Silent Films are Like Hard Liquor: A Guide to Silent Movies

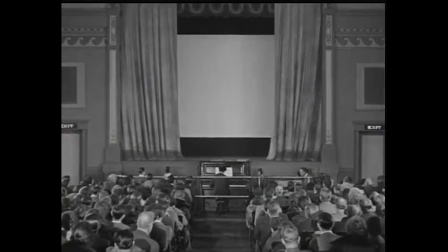8s
One of the most important steps for burgeoning film buffs is coming to silent cinema, but this can be a daunting task.
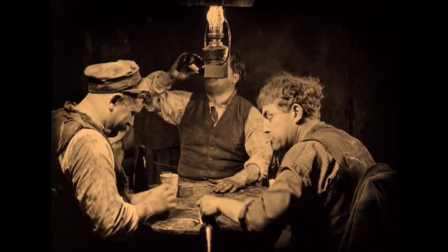14s
See, silent films are a lot like hard liquor. The first time you try it, it's probably not gonna go down easy.
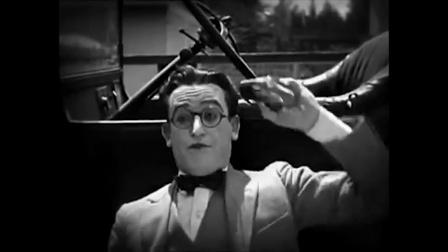20s
You might like it, but it's gonna take some effort to finish, and it's probably gonna be a little rough.
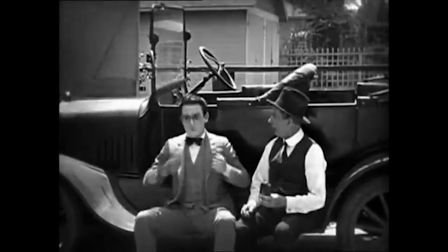26s
The reason being, if this is your first time, you just don't have the palette for it.
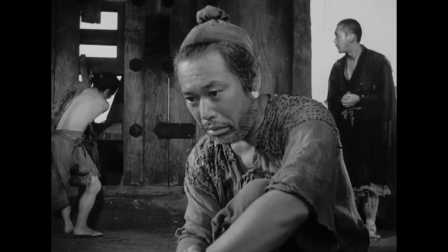30s
You may have seen a few art house films or black and white movies, just like you may have had some beers or coolers before,
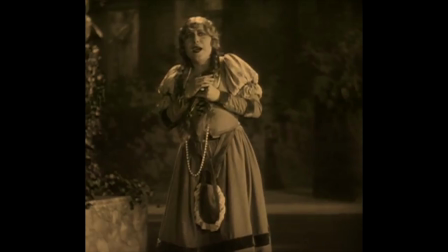35s
but the basic storytelling grammar of silent movies is so different that you can't digest them in the same way.
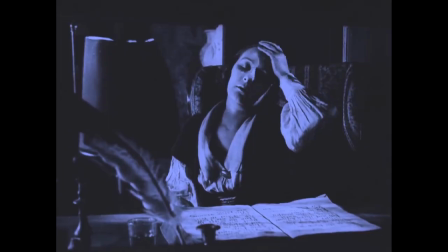41s
But if you hang in there, and you keep sampling films which challenge your palate, you might just develop a taste for it.
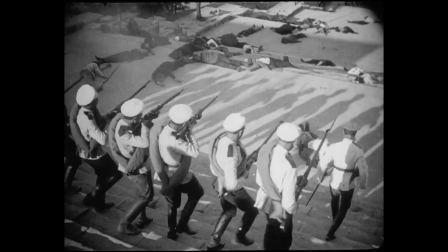48s
You'll start to indulge effortlessly, you'll be able to articulate what works, and you'll start to get a sense of what flavours you like.
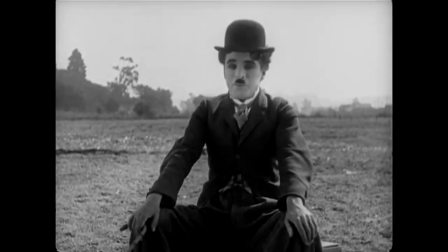55s
That's all well and good anyway, but where does one actually start? The world of silent cinema can be vast and overwhelming after all.
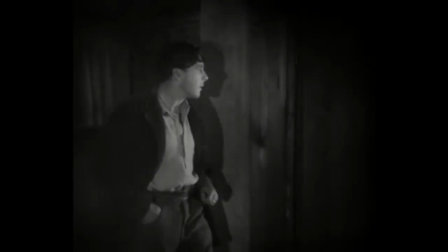61s
How should you actually start watching silent movies?
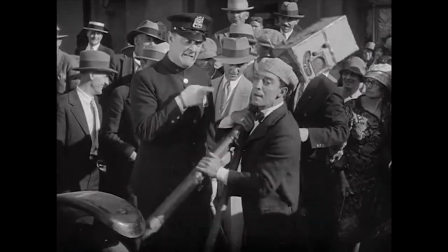64s
Well, I decided to throw together this little guide to help any newcomers by both organizing what sort of films you should start with and how you should approach them.
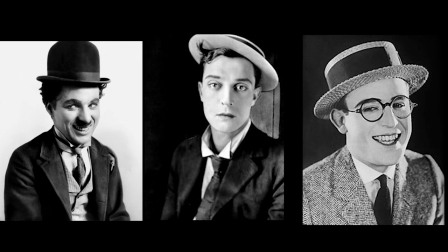74s
1. Start with the comedies. Specifically, these guys. Charlie Chaplin, Buster Keaton, and Harold Lloyd.
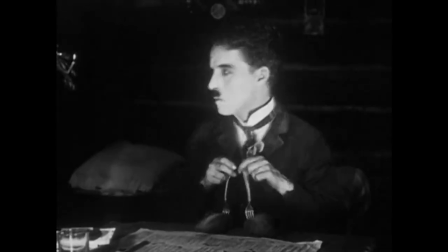81s
Silent films can be heavy, so starting with the comedies can do a lot to lighten things up, and these three are famously credited as the great comedians of the silent era.
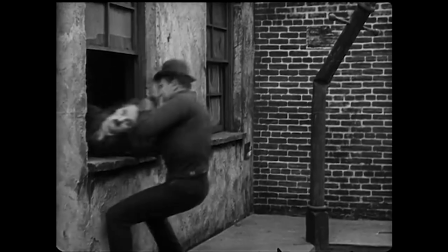89s
They say comedy is the quickest genre to age poorly, but that isn't really true of the physical comedy these three mastered.
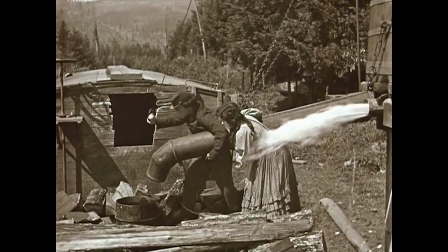96s
Gags from these films tend to be built around action and reaction.
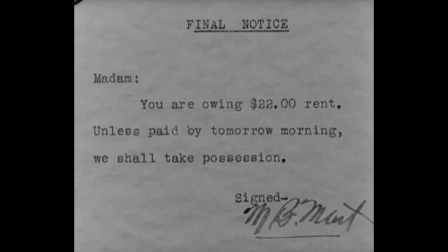100s
These films are full of scenes where a character with a clear goal is placed in a situation which will challenge what he wants.
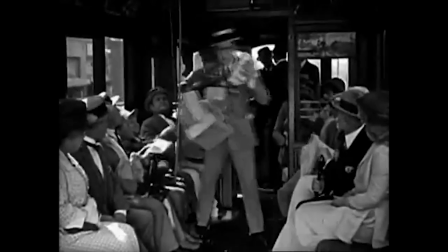107s
Sometimes this is a really big and important goal, and sometimes it's more mundane, but the core is our clown working towards something they want. The humour comes from the cause-and-effect sequence which emerges from pursuing a relatively simple goal and the massive amounts of ingenuity required to actually achieve it.
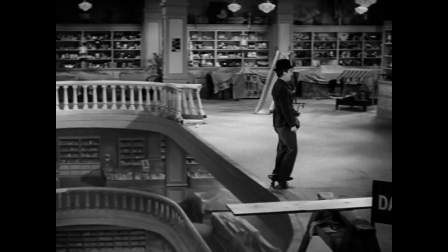124s
And this simplicity is a big part of why the comedies from these guys still play so well.
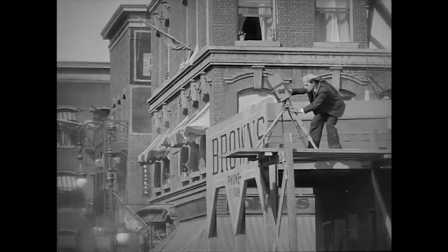128s
It's very easy to identify and relate to the scenario at hand, which makes the zany escalation of problems and solutions so fun to watch.
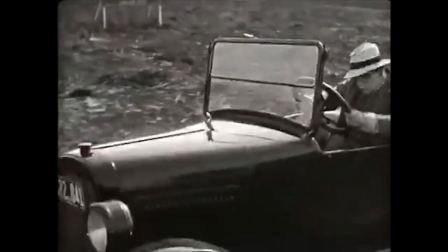136s
Physical comedy also overcomes a lot of the more archaic techniques that run through silent cinema.
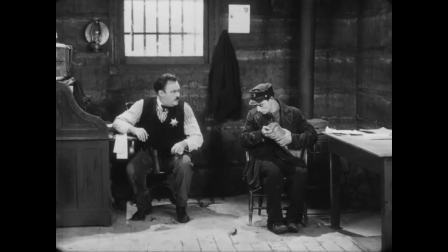141s
Elements like the lack of cutting, or the broad pantomime that makes these movies feel old just feels a lot more natural here.
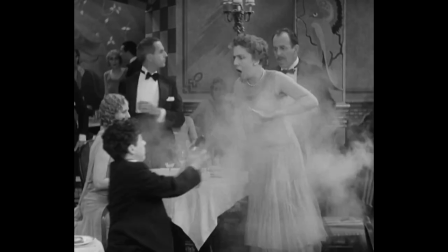148s
Most gags play better in long takes, and lose their sense of spontaneity with too much cutting,
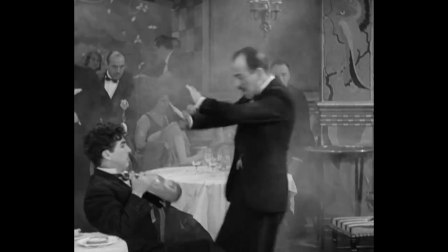153s
while the over-the-top gestures of silent film acting play really well in the heightened physical situations our trio of clowns find themselves in.
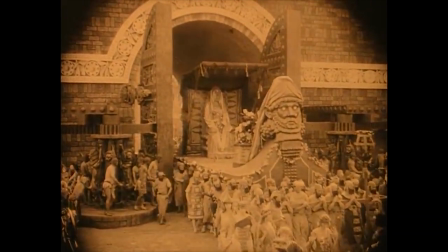160s
So the things that make so many other silent films seem like these bizarre documents from the before time are precisely what makes the silent comedies so damn good.
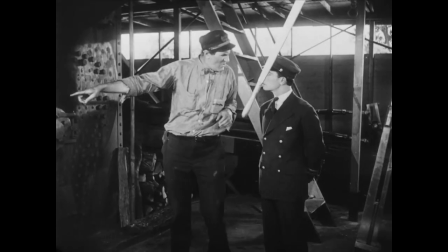169s
Another thing you won't see a lot of is title cards.
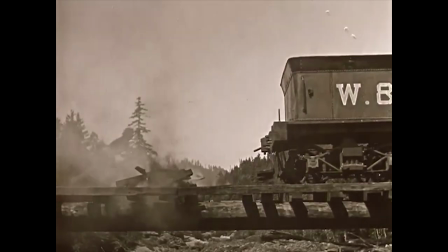172s
I mean, you'll get a few to contextualize the story, but these films are so defined by action that there isn't really a need for a plethora of titles.
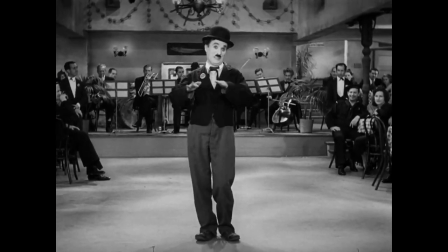180s
These three filmmakers are not only masters of their craft, but their work is still really accessible to a modern audience.
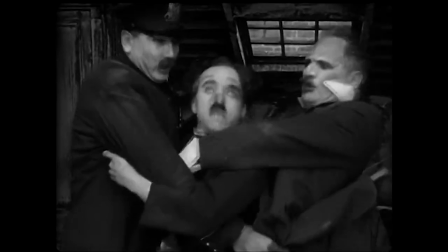187s
The sentimental streak that runs through so much of Chaplin's work makes for some very clear and powerful emotions that largely overcome their age.
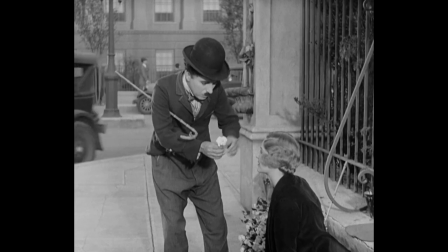194s
You can critique something like City Lights for being a little too saccharine,
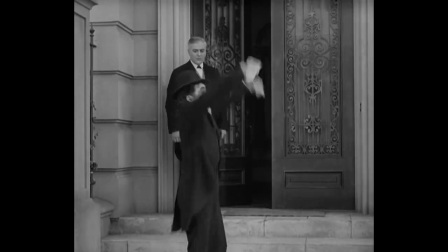198s
but it's hard not to feel some joy as Chaplin excitedly rushes to buy flowers just so he can talk to his crush again.
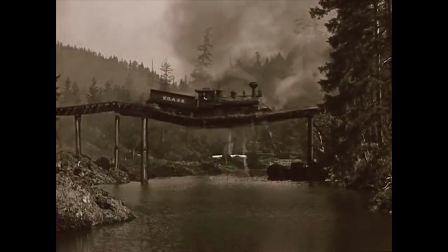205s
Meanwhile, Keaton and Lloyd were such daredevils that their movies thrive as pseudo-action films where our heroes flirt with danger,
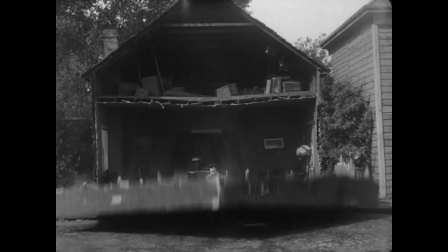213s
made all the more impactful given both guys do their own stunts.
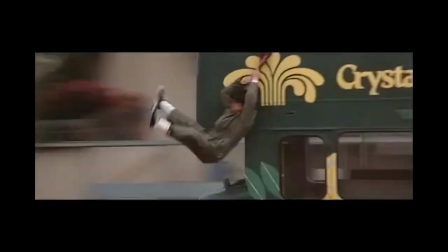216s
So if you're the kind of person who likes watching Jackie Chan swing from the side of a bus, you'll probably enjoy watching Keaton cling to a moving train.
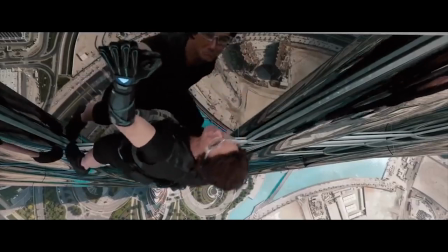223s
If you like watching Tom Cruise scale the Burj Khalifa, you'll probably enjoy Lloyd scaling a clock tower.
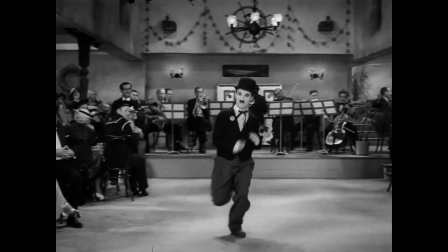229s
And that's the other reason you should start with the comedies. They were made to entertain.
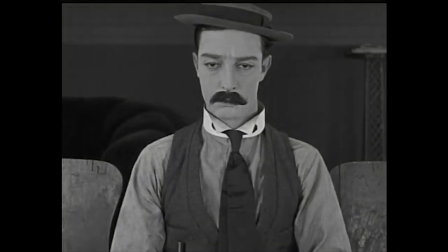233s
That's not to say they aren't also great works of art, ones which make salient critiques of, say,
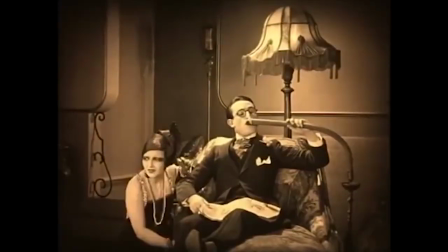239s
capitalism, or masculinity, or war.
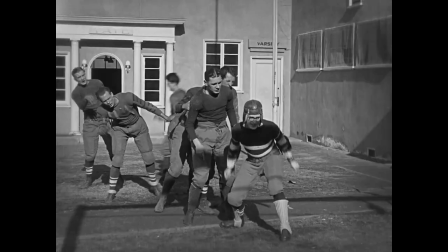243s
But they're also pieces of escapism, which aim to be the best pieces of comedy possible.
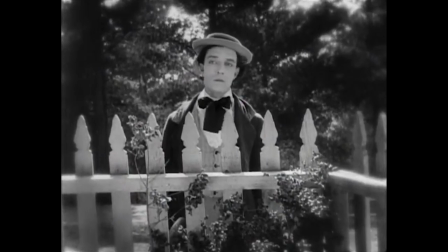248s
If you're looking to actually enjoy silent movies, this is Exhibit A. 2.